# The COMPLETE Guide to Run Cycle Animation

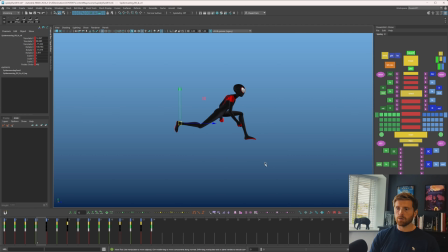a bit more compressed to his body i don't know let's try something so we're well into polish now i feel and what i'm actually going to do is grab these anything for the legs i'm just going to make an animation now i just want to play with a pose i don't want to lose the animation underneath and i won't have to manipulate things in the graph a little too much so i'm going to set a key
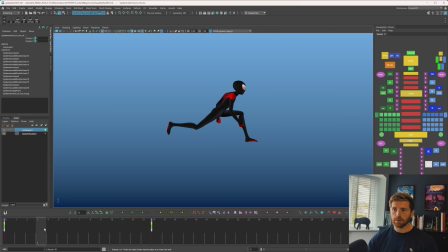here i'm going to set a key on 14 and i'm going to go to a pose where he's suspended in the end. I'm just going to tweak some things just to see if I can push things a little bit more. That could be fun. That feels really pushed. Maybe too pushed.
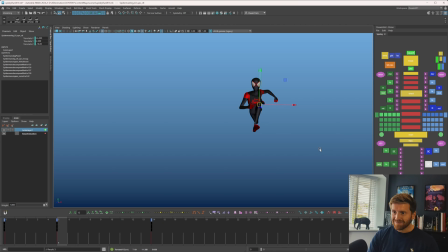I also feel like maybe this this just wants to be a little more dynamic through there. Get this knee out a little more. Whoa, look at that foot. I don't know, this feels a little more fun to me.
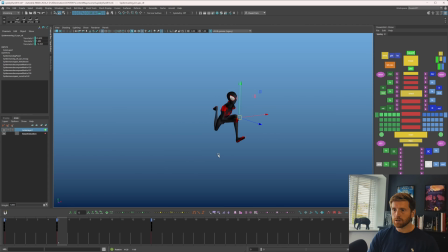I might even add the arms to a layer as well. See what we can do with those. Okay, select all the objects in there. I'm just going to play it. I'm going to, sorry, I'm going to put it, these things that are on the layer, on that pose, and then I'll just zero that out on frame seven.
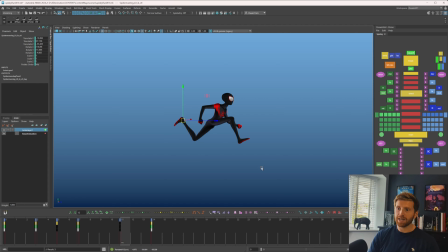It's more about that back leg. I think making that more pushed is just funny. Just fix a bit of spacing in there. Kind of funny that it comes from underneath, but I suspect maybe this needs to be a bit more of an arc under so that compresses into his body which is kind of funny.
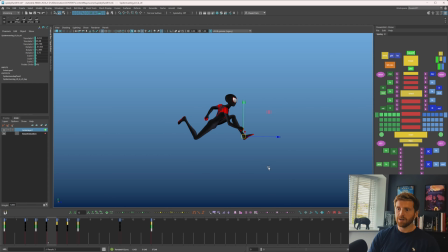I don't know maybe this should stick a bit more. I don't like that it's going to come back and then go forward but maybe it needs it. We always kind of progress forward I feel. How can we make that happen to see if we can get what we have with the knee?
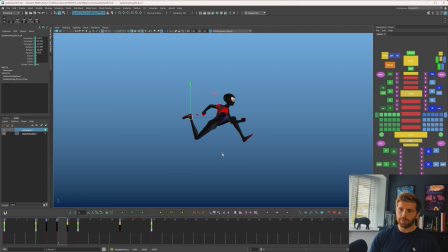Okay that could be fun. I feel like that works a little better. Now let's clean up the other side basically doing an entire new pass on the back legs but just on a layer so that i can turn it off and if i want to go to the other version if
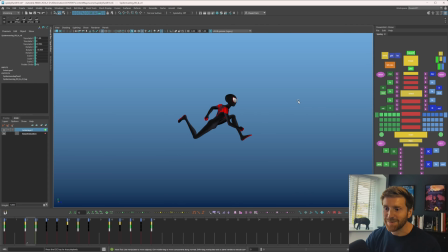you watch my walk cycle video you'll kind of see that a lot of this is just fixing spacing going to another part having a look seeing how i feel about things thinking to myself what if and then trying that and then fixing my spacing again so it's a very iterative process that i
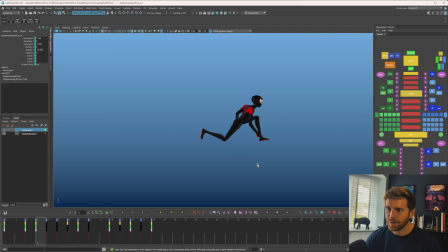like to have but i think it does help to get me there in the end let's have a look at this spacing i want to see if i can push that forward
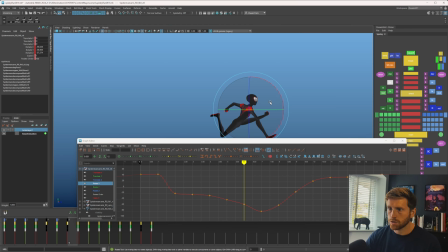more so that i get a clearer silhouette let me see which axes that is in by going to gimbal oh it's pretty gross you know what let me add it to the layer there's
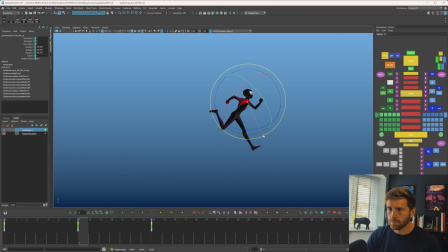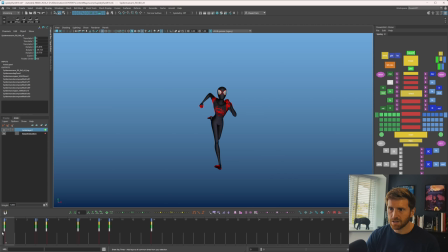definitely some jank going on from the front view I think it's the chest, honestly. It just goes over a bit too fast on these poses. Fix that. And I'm on a layer. I just want to fix it.
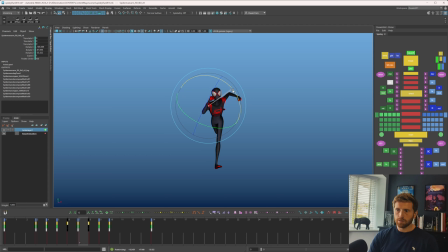I feel like it was working before, so I'm not going to switch between layers for the sake of cleanliness. I just want to get it working. I'm not concerned how messy that is. I'll just bake it later. Alright, that's giving me a nicer silhouette. In fact, I'm going to save because I haven't actually saved at all. I want to check this.